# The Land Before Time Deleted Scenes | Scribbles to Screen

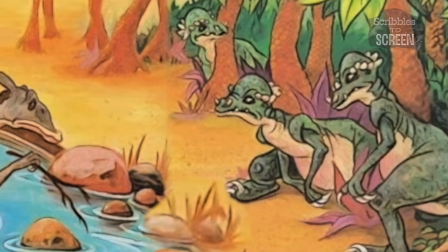745s
It's most certain that this scene never was animated, but it did make it into the storybook of the film.
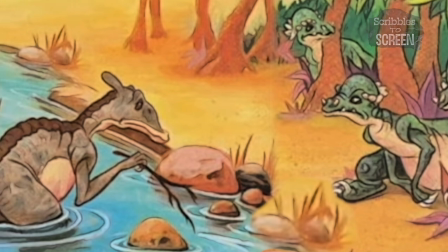752s
Okay, putting aside these unmade scenes, let's discuss the actual scenes that were cut out.
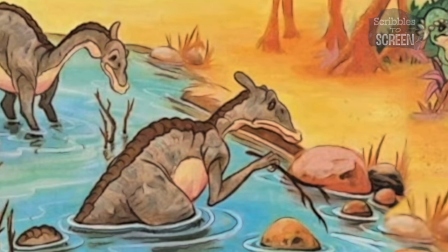757s
Starting with the sharp tooth that was mainly removed out, due to Spielberg and Lucas being concerned on how traumatizing the T-Rex could be. You alright there mates? I hope you have been enjoying the video so far and if you're a new viewer then I do hope you
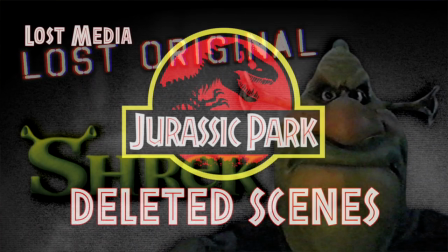774s
do consider to subscribe to the channel and join me along the journey of covering more lost media projects. In the next couple of weeks I'm going to be creating another lost media dinosaur video covering
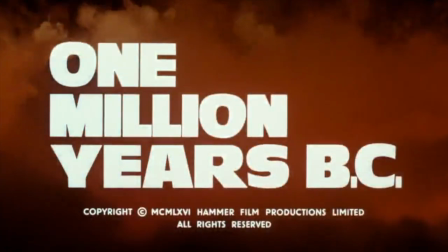784s
the two movies One Million Years B.C. and When Dinosaurs Ruled the Earth. As you can tell I spare, no expense with these kind of videos. Right, enough of my gossip, let's get back to our main program.
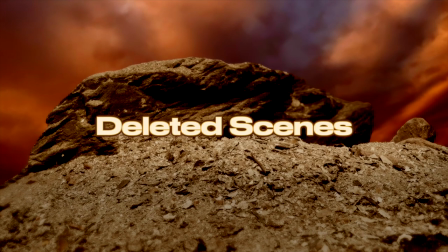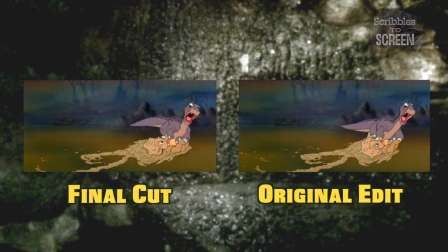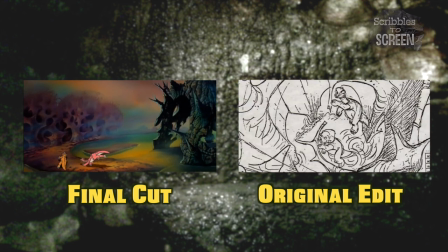809s
The scene would have proceeded forward, with Littlefoot and Sarah climbing up the hollow tray.
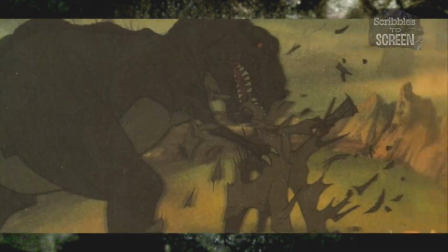814s
Although once seeing that the sharp tooth is merely waiting for them, they make a hasty retreat down.
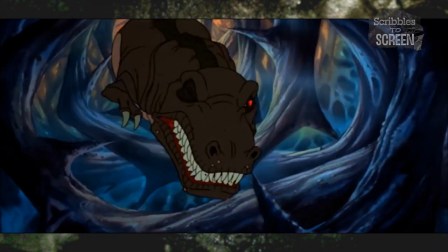819s
The final cut slightly reorganises this chase sequence, pretty much swapping around the first half of the chase.
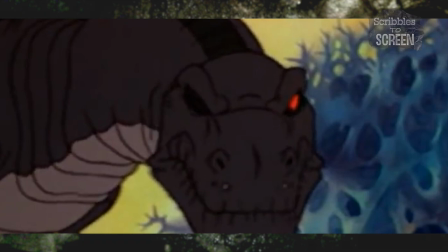825s
Early in the chase you can just see where the sharp tooth was blinded in the eye. even though he was yet to be blinded just yet.
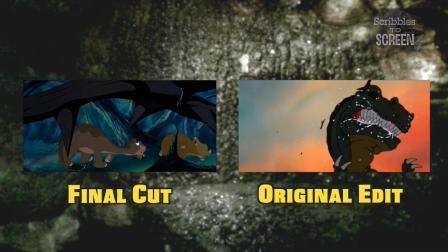832s
Before finally coming back to the first shot in the final cut.
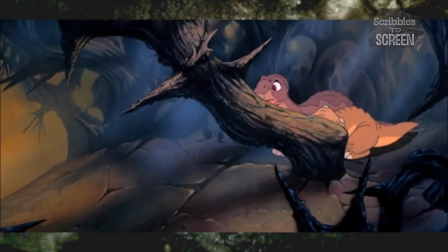836s
What follows is a number of cut scenes where Littlefoot and Sarah are constantly cornered by the sharp tooth.
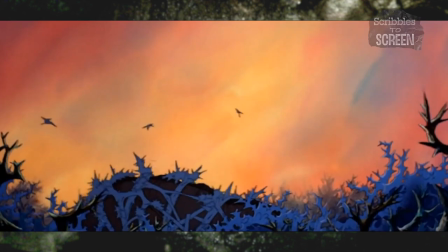842s
Interestingly enough when the sharp tooth is bursting through the thorns, that shot was split up into two bits as a handy shot to bridge up the cut sequences.
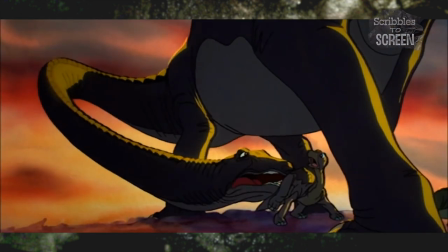854s
Following onwards it's been long speculated that the original fight between the sharp tooth and Littlefoot's mum was much more grisly.
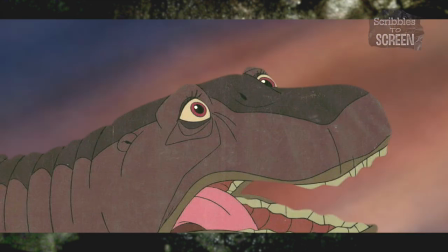861s
While there's not much backing for this conceptual idea, there was an intense close-up of Littlefoot's mum being savagely bitten by the Sharptooth.
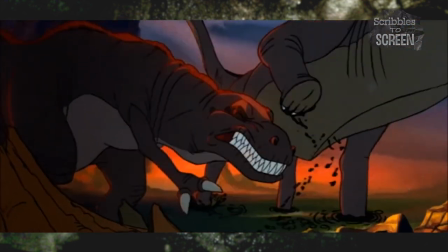869s
Other likely deleted shots from the sequence was Littlefoot and Sarah slamming into the Sharptooth's foot.
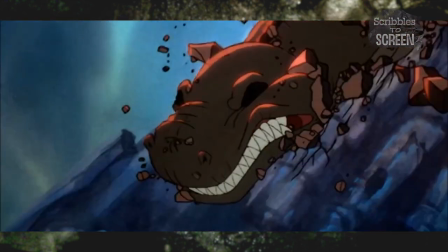875s
This is one of the few deleted shots that were featured in the trailer and there's an animation style of the Sharptooth likely coming from the earthquake sequence.
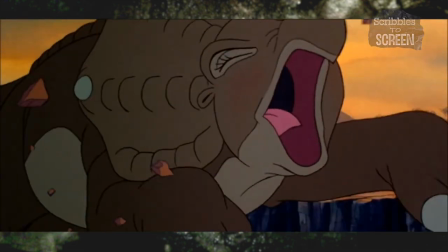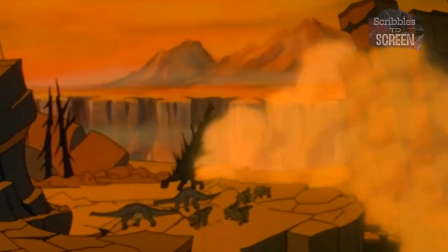and they were sitting next to you and when the big bad wolf began to growl you could you know hang on to them.
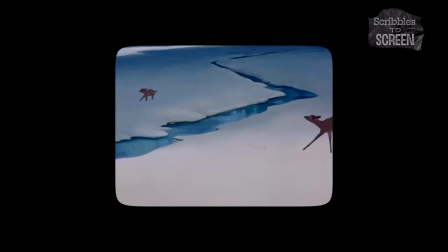907s
And you want to remember that, do you not remember Bambi? And what's she saying? Faster, faster, faster. You know when he's saying we made it mother, we made it mother. Isn't that in your brain?
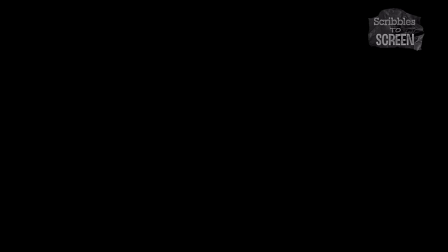920s
Was that made for children? Yes and no. The death of Little Fitz mum was nearly considered to be removed in the final cut, Foot,
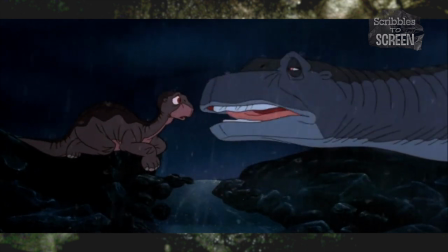929s
as there were concerns from both Spielberg and Lucas that it may have been too traumatic for younger viewers to handle,
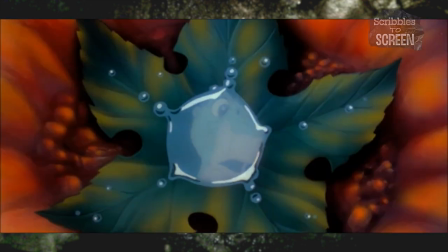935s
but the scene was so important to the story, as it essentially explained as to why Little Foot had to travel alone.
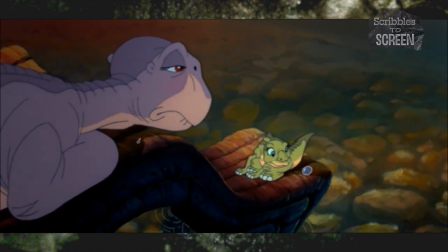942s
The producers brought on some psychologists to give some two cents to the emotional aspect, penultimately it was decided to let the scene remain,
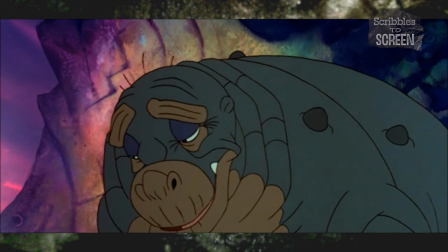950s
but to add an elderly dinosaur named Ruta to encounter Little Foot some time later after the passing of his mum,
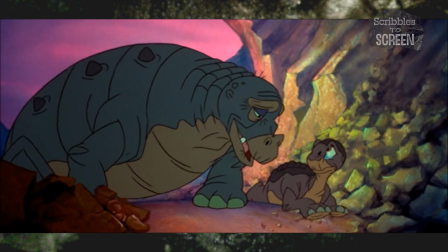957s
to enlighten the child of some reassuring advice.